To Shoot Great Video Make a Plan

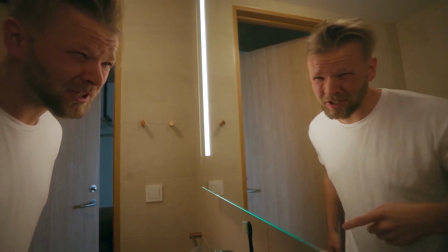It's like 7 in the morning which normally wouldn't be so bad except with the time change that means it's like 4 in the morning back home.
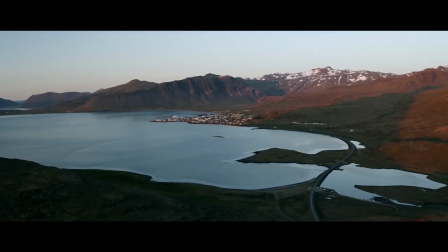His videos leverage the power of sequencing. They transport a viewer with images that carry meaning, set the right emotional tone.
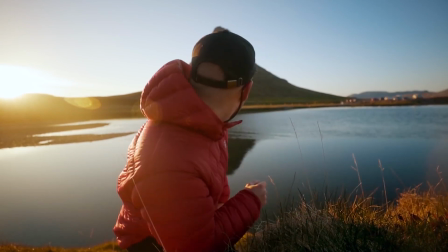I believe this right here is our Iceland finale. It's a pretty good way to end it.
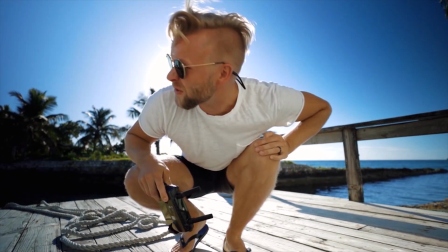Matty Apoya's videos are good, not just because he's mastered the art of storytelling at arm's length, but it's because he knows what he's trying to accomplish before he hits the record button.
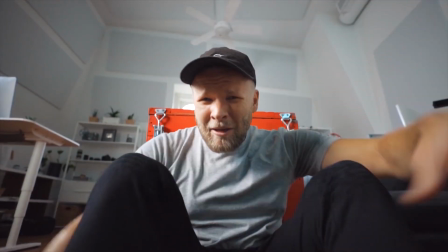I'm sure a lot of the content is off the cuff, it's got to be ad-libbed, but he takes each point and breaks it into its own scene with a beginning, a middle, and end. And each of those scenes fit together into a whole. And it's that structure that drives a viewer through his videos.
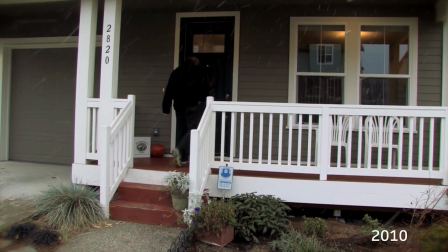When I first started doing YouTube, I created this video on the basics of sequencing.
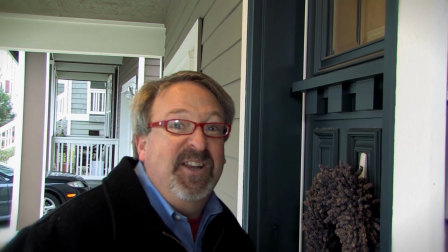Looking at it now, the video is a bit painful. Okay, really painful. But the message is still relevant. Sequencing not only compresses time, it gets rid of all the distracting
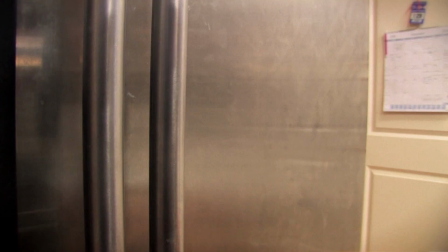You edit out those distracting bits so a viewer only sees what's important.
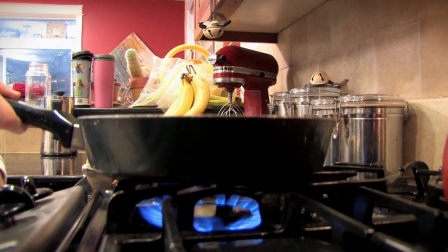You use the camera to show actions, reactions, or things that together tell a story.
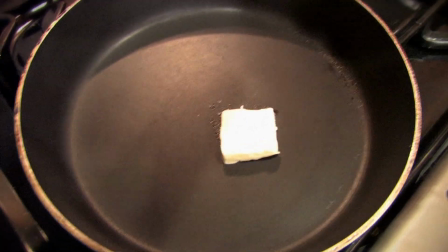In real-time, this footage from the sequencing video ran about 10 minutes. After editing, I told the same story in 30 seconds.
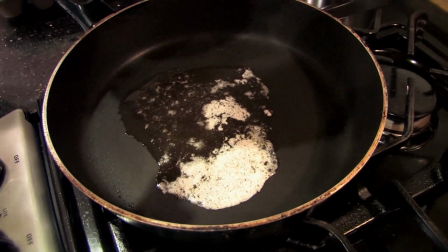Using close-ups, reaction shots, and action entering and exiting frame, the viewer feels like it's real-time.
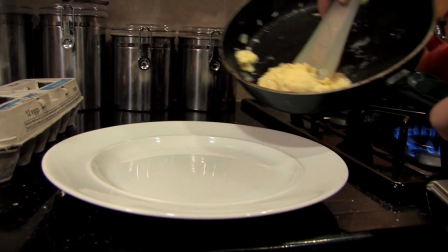That said, you may have noticed this simple sequence uses a lot of shots, 16 of them in 34 seconds.
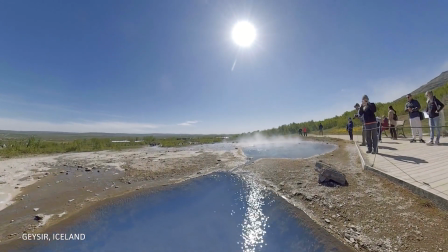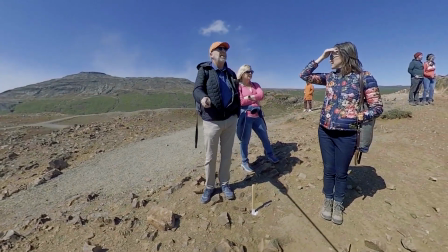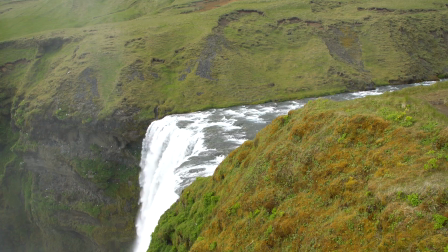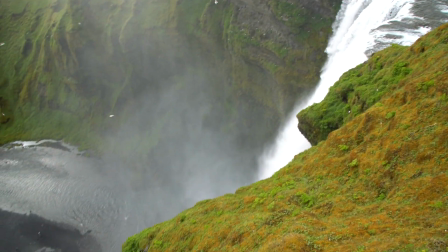Okay, great, but what do you do with this information? Well, the way you become a better storyteller is to know the destination of your story before you start shooting your sequence. Ask yourself, what am I trying to accomplish, how does this fit in, but moreover, what's the emotional destination of this sequence and the emotional destination of my story. How do I want the audience to feel when we're done?
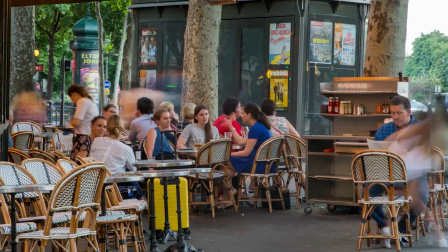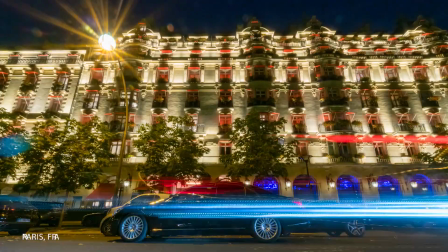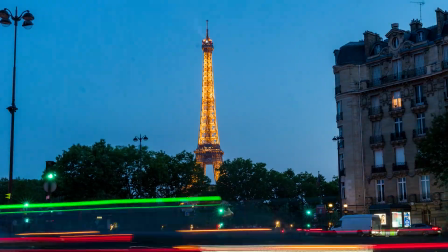This idea of setting an emotional destination for your story is pretty important and it needs to happen long before you start editing. Do you want your viewer to feel empowered? Do you want them to figure out how to master a new skill? Do you want them to laugh? Do you want them to be outraged? Whatever it is, it's going to inform all the choices you make during production. And it's not that hard to do. You don't have to know the entire story, although it does help. But understanding the destination means you're going to have a much better idea about how all the parts fit together. And frankly, it makes it a lot easier and more efficient. When allocating time for a video shoot, I usually parse out about 20% of my time for an interview, the person talking, and 80% of my time for shooting cover footage. Too often I find that when folks think they've shot a video, all they're planning on is an interview, somebody talking. Well, a talking head is not video, that's radio. Video is intrinsically visual, which brings us back to sequencing.